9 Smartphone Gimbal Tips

I use a smartphone and a gimbal to create many of the shots for my videos so today I'm going to share a bunch of tips and some of my favorite shots so you guys can get the absolute very best from your smartphone gimbal.
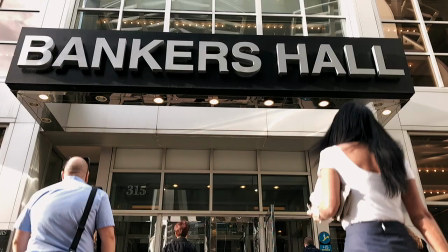(0:12)
So yeah let's just get right into it.
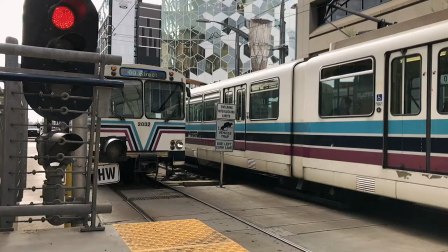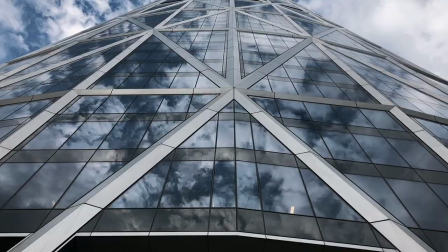A gimbal is designed to stabilize unwanted movements while your camera is in motion. Really a gimbal is all about stabilizing moving shots.
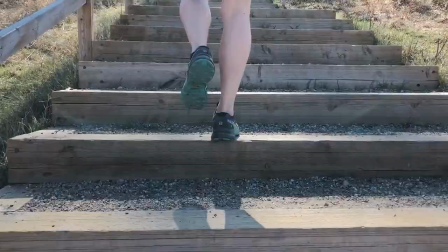(0:38)
So whether you're panning, tilting or tracking your subject don't be static. Move your camera. Tripods are great for capturing locked off static shots but they can be a pain
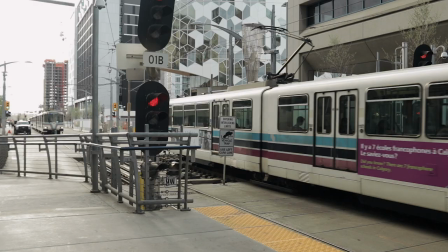(0:51)
to lug around and to set up and they don't always fit every situation. So in a pinch your gimbal can act as a tripod so you can capture a still shot.
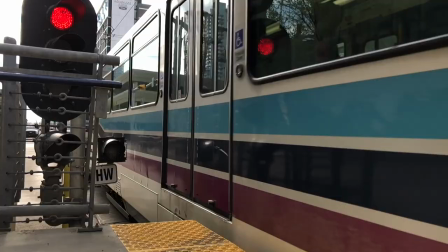(1:02)
So when you're when you're setting up just keep your body nice and stable keep your elbows tucked in and that's going to allow you to capture a great still shot with your gimbal.
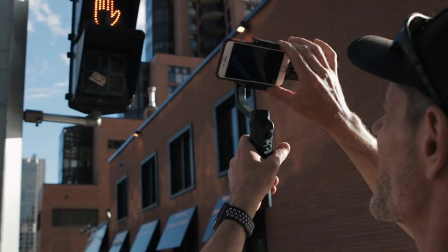(1:11)
When shooting with my smartphone and my gimbal I always set the focus and set the exposure and then I lock them down. Now I do this because I don't want the camera hunting for focus and I don't want the exposure fluctuating while I'm shooting.
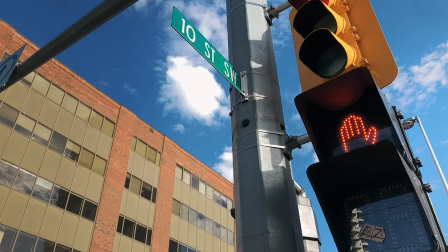(1:26)
So remember lock down that focus, lock down that exposure and you're gonna get more cinematic and professional looking results. One of my favorite handheld gimbal movements is simulating a crane shot.
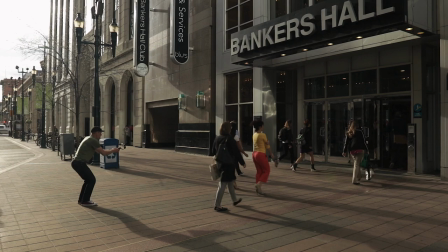(1:37)
So starting Starting from a low squat, I press up through my legs and ultimately extend my arm overhead with the gimbal. This creates a very dynamic looking shot with a lot of movement and you don't need any bulky expensive equipment.
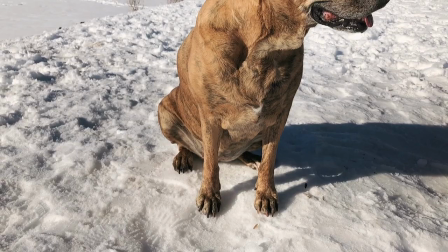(1:52)
Also it doesn't have to be a big movement. Even small changes in your camera height can make a big difference.
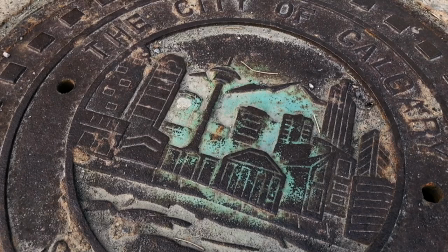(1:59)
Besides looking amazing, slow motion video has the added benefit of making the footage captured with your smartphone and gimbal even smoother and that's especially important as you push in really close to your subject. The closer you get to your subject the more any unwanted movement gets magnified so
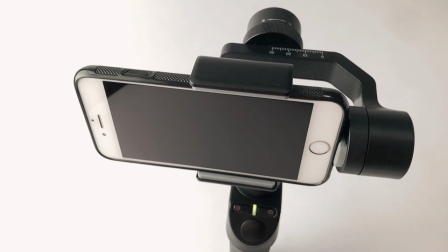(2:19)
if you're gonna push in really tight slow down your frame rate to get the most buttery smooth footage. When doing slider type shots with your gimbal compose foreground elements between your camera and your subject. This is going to add depth to the shot and it's gonna allow you to kind of hide and reveal your point of interest as you slide on by. That's gonna make the shot much more interesting and really give it a cinematic feel. A really fun movement that I like to use from time to time is something I call an orbit shot.
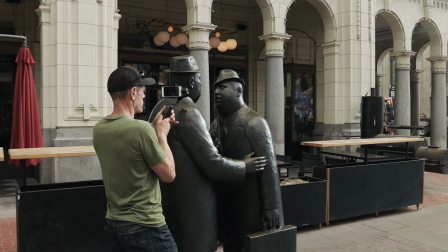(2:50)
So I will push in really close to my subject, a lock focus and exposure and then I just orbit the camera around them.
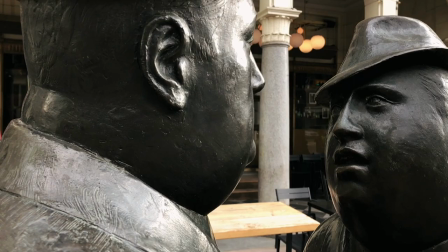(2:57)
And it's a really cool looking shot and it's a great way to show off detail. Now variation of the shot would be to pull out much further from your subject so you can show more of their surroundings. Another favorite gimbal shot of mine is I like to push in really close to the subject transitioning from out of focus to crisp focus. Now how I do that is I start up really close to my subject, I set focus and exposure,
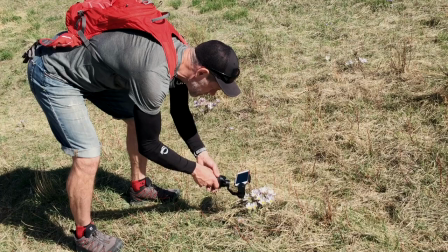(3:22)
I lock them down and then I back up until the subject comes out of focus.
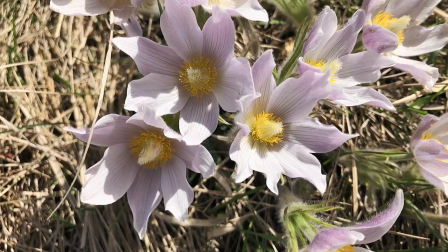(3:27)
Then in post I reverse the clip so I transition from out of focus to crisp focus. No matter how carefully you walk or run you're still going to see some of that up and down or bobbing motion while doing your tracking or follow shots. Gimbals simply aren't designed to handle that up and down movement. So to smooth that out try jumping on a skateboard or strapping
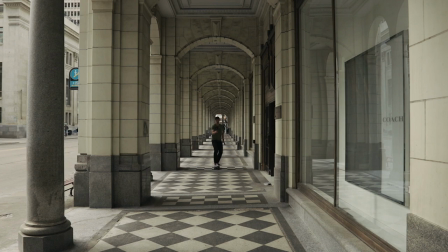(3:52)
on some rollerblades or even sitting on the back of a bike while someone else pedals. That's going to allow you to keep up with fast moving subjects and smooth out any of that unwanted motion. Well that's it guys. I hope you learned at least one new thing.